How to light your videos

So, Alex, what do you think we should do today? We should go over three-point lighting technique. Okay. But you're teaching! Wait, what?
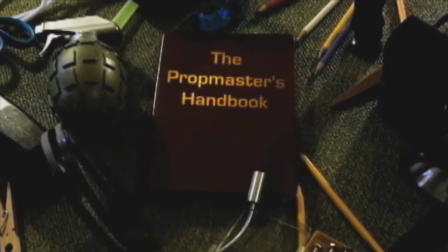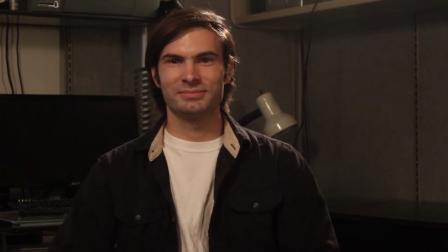0:14 Alright, well, today we are... What you're looking at is a basic, very basic, three-point lighting system. And because I am in charge, Scott has to do whatever I say. In this case, be my model.
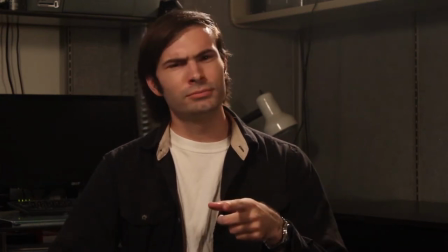0:27 If you're there, who's behind the camera? Uh, John's helping. Oh, hi John! Hey Scott, how's it going?
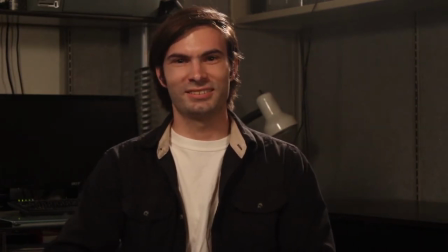0:33 Pretty good. Welcome to the Prop Master's Handbook. Thanks. You say hi to me. I'm in charge now. Oh, uh, hi Alex. Hey John. You done? Yeah, let's go.
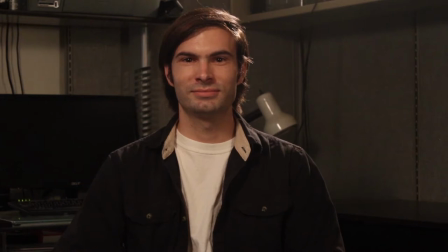0:44 All right, so first thing I want to go over is what you're gonna need for this very cheap, very basic three-point lighting system.
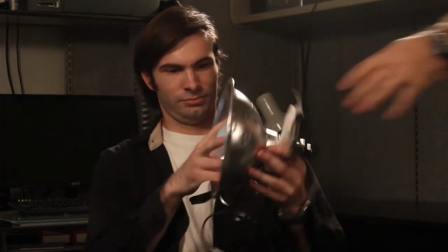0:52 First thing is clamp lights.
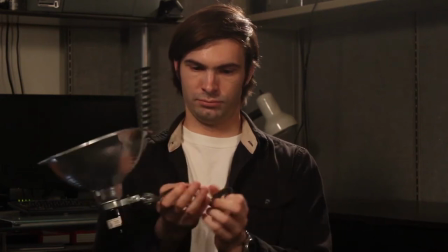0:55 They're really inexpensive, about ten dollars a light, compared to hundreds of dollars for real professional ones this is a much better deal and they're really easy to use you
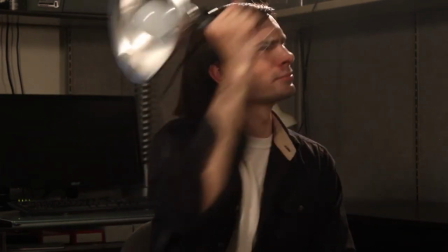1:03 can clamp on to pretty much anything show them how it clamps there you go all right now Scott sit really still because I'm gonna go through these lights so we're starting off with basically nothing can barely see anything in the camera right now we want to get some light on Scott's face the first thing we'll want to do is add the key light that
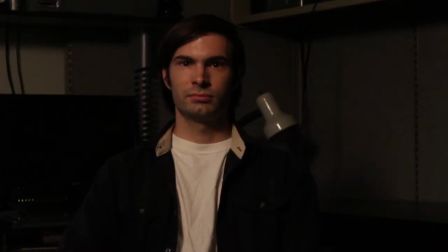1:28 is slightly to one side of his face and it's gonna be our
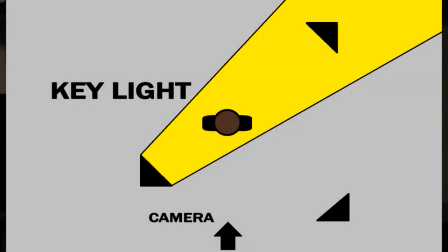1:32 brightest light source you want to have your key light on the side of the face that
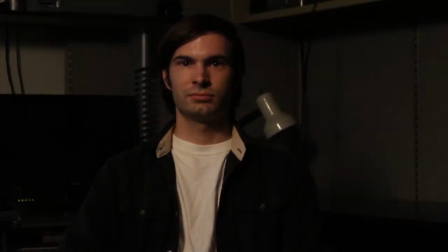1:37 is further away from camera so Scott if you turn a little bit towards me
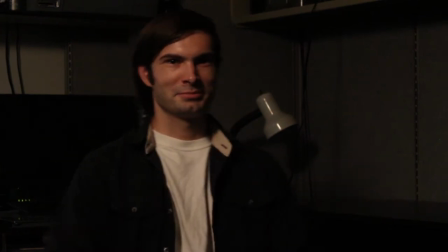1:43 over here no other way that way that's kind of the
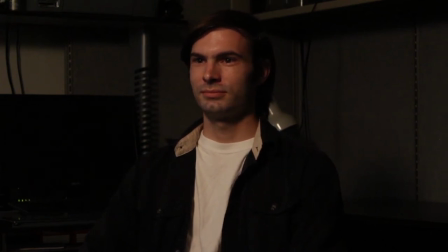1:48 placement where your brighter light is gonna be our second light is
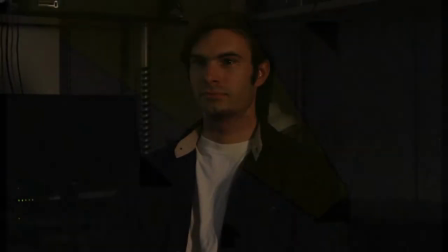1:53 our fill light it's kind of darker but it's gonna it's a softer light it's a little less bright than the key and it's just kind of filling in all the shadows that you're gonna get by using a key light part three my favorite and
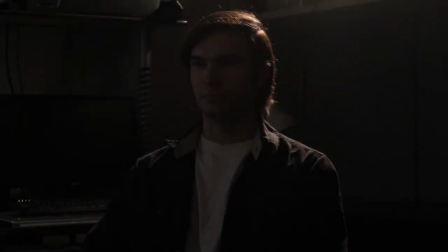2:08 the least utilized and DIY stuff is the backlight you can see it's not lighting Scott's face at all but it's just kind of coming around the rim of his hair and on his shoulders what that is doing is separating
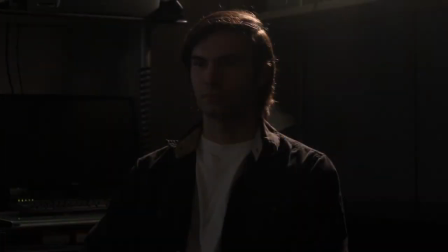2:22 Scott from the background which is really important so So that your actors don't just blend in and feel really flat against whatever wall or whatever is behind you. So you can see I turn off the backlight real quick, go through him again, adding in each time.
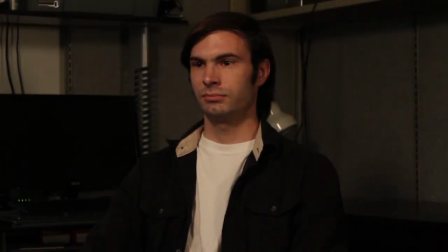2:41 Start with our key, then we're going to add in our fill, which is just kind of evening out the other side of his face,
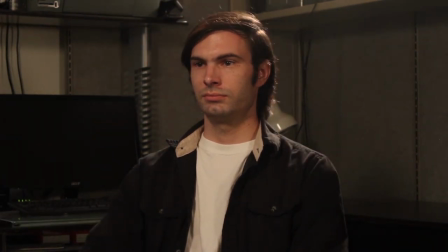2:47 and then adding in our backlight, keeping him separated from the background. And that's it.
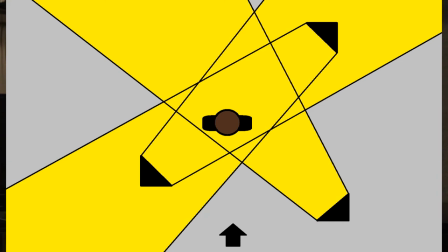2:54 It's super simple, really cheap, really easy, and something that's going to make your film or really anything where you're using lights look a lot better. Thanks for joining us on the Prattmasters Handbook. I hope you enjoyed this little low-budget DIY lighting lesson. If you want to learn more and enjoyed this lesson, comment below with other topics that you want to learn. See you next time. Scott, get rid of that stuff. It's your stuff.
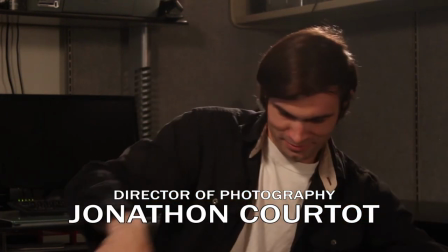3:23 You get better. Yeah, but it's my show, and I told you to. Nick. How do you guys get anything accomplished?
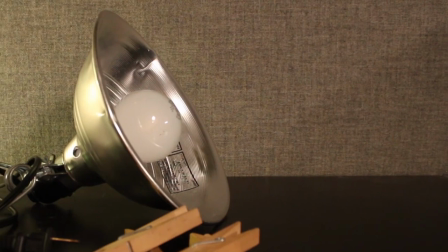3:32 I don't know. Magic.